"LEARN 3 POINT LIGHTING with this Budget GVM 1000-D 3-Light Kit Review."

In this video, we take a look at the GVM-1000D 3-light kit. And hey, always try and include some learning in my review videos. If you don't care, skip to the review section right up here somewhere. Use the time markers on the video or in the description below. Some poo-poo the age-old 3-point lighting system, and that's a shame, as learning how to do 3-point lighting is a great way to learn the basics of lighting. Once you have that down, then you can go play with all the other methods of lighting. Simply put, a 3-point lighting is set up for filming people, you or your talent.
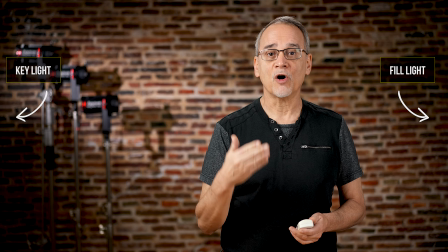33s
You set one light off to the side called a key or main light, then another on the other side called a fill light, finally a light behind or above called the hair light, backlight,
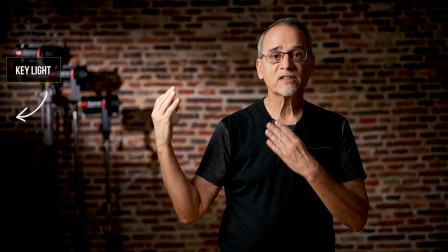44s
etc. The key or main light is the brightest of all three. You nail that by setting the brightness.
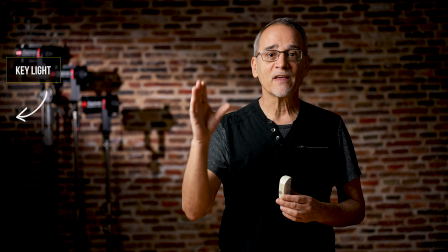50s
Don't worry about anything else than what's hitting this side of the face.
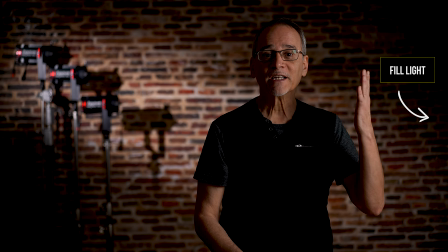53s
Now set up the fill light, and its job is to fill in the shadows on the other side of the face and add some depth. You set it to a much lower brightness, not the same, otherwise the video won't have any depth.
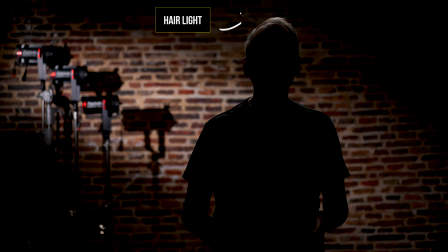66s
Finally, the hair light, usually the dimmest, which separates you from the background, again, adding depth to the shot by pulling you off the back wall.
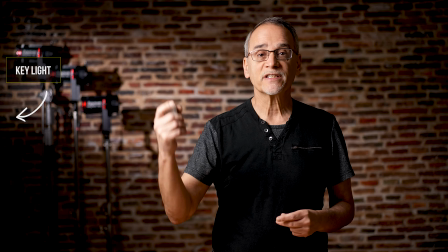76s
Let's see what all these look like. We have the key light, which is the brightest, the fill light to add some depth and fill in the shadows,
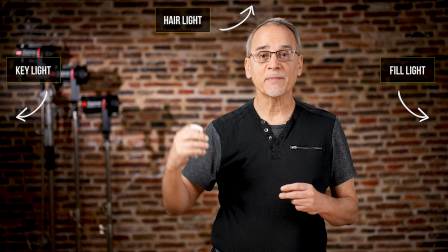84s
and finally, the hair light out behind me to pull me against the back wall and give me some depth. Oh, and that light over there? That's just an accent light. You can add lights to the back and cut a swath, and we'll look at all that later in the video. You can go three ways: ultra cheap, budget, or drop some serious coin. You can buy these cheap $6 lights, get some LED bulbs, and learn how to light yourself with those. Do they throw enough light? Maybe 15-watt bulbs will do. How about 100-watt? Do you need 500 watts for your videos? What is diffusion? How can you diffuse them? These are the questions you should ask and learn and try and achieve before you invest a lot of money into lighting. When you figured out how to get good lighting with these cheap lights, then buy some real lights. If you have the money, drop the coin and buy some awesome lights once. I suggest the Aperture 60D and 60X lights, but there are a lot of options out there. If not, your middle budget ground would be something like the GVM-1000D light kit or something similar. First, these are a deal. You get an entire 3-point lighting system all in one package. It comes with a great case, 3 light stands, 3 LED panels with barn doors, although plastic, and diffusers, 3 AC power supplies, which are 15 feet long, and built-in Bluetooth to use the lights remotely on an app. These are also bicolor lights, meaning RGB lights, meaning instead of just plain white light, you can dial in the color and also create some interesting effects, which we'll test later in the video. At $469 for everything in the kit as of May 2021, that's a serious deal. Looking at these awesome Aperture 60X bicolor lights, around $400 a piece, that's $1,200 for 3. You haven't even started buying light stands yet. Are they worth it? Hell yes, that's why I have them. But if you're new to this or don't have the money, you can get the entire kit for the price of one of these Aperture lights. The housing is all aluminum, or for those across the pond, aluminium. Each panel weighs 2.6 pounds or 1.2 kilograms.
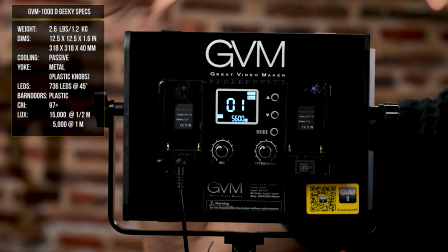206s
The panel measures 12.5 by 12.5 by
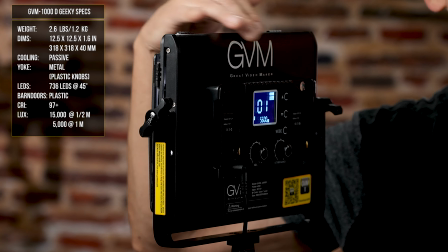211s
1.6 inches or 318 by 318 by 40 millimeters.
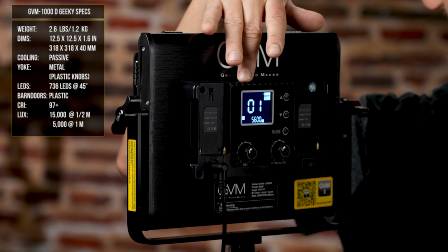216s
Since it's a passive cooling system, you don't have fans,
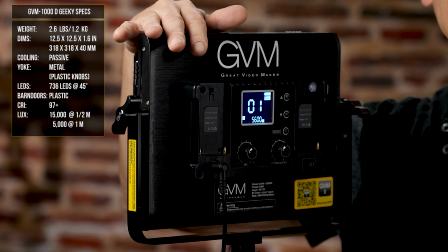219s
meaning you don't have fan noise baked into your footage, which will drive you insane.
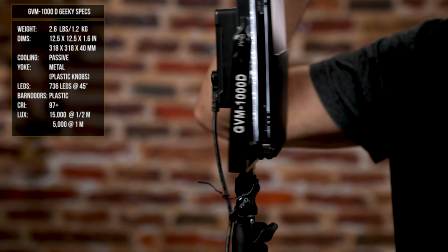226s
The U-frame mount is also metal, it pivots, and it also allows multiple mounting options with this little dude down here.
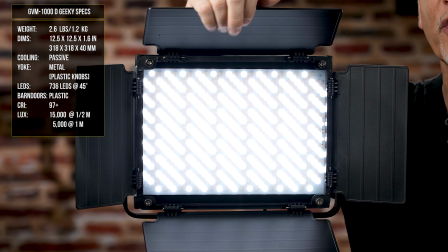234s
Although these barn doors are plastic, I found them to be quite sturdy. They're not flimsy, and I don't see those breaking unless you really drop them on the floor.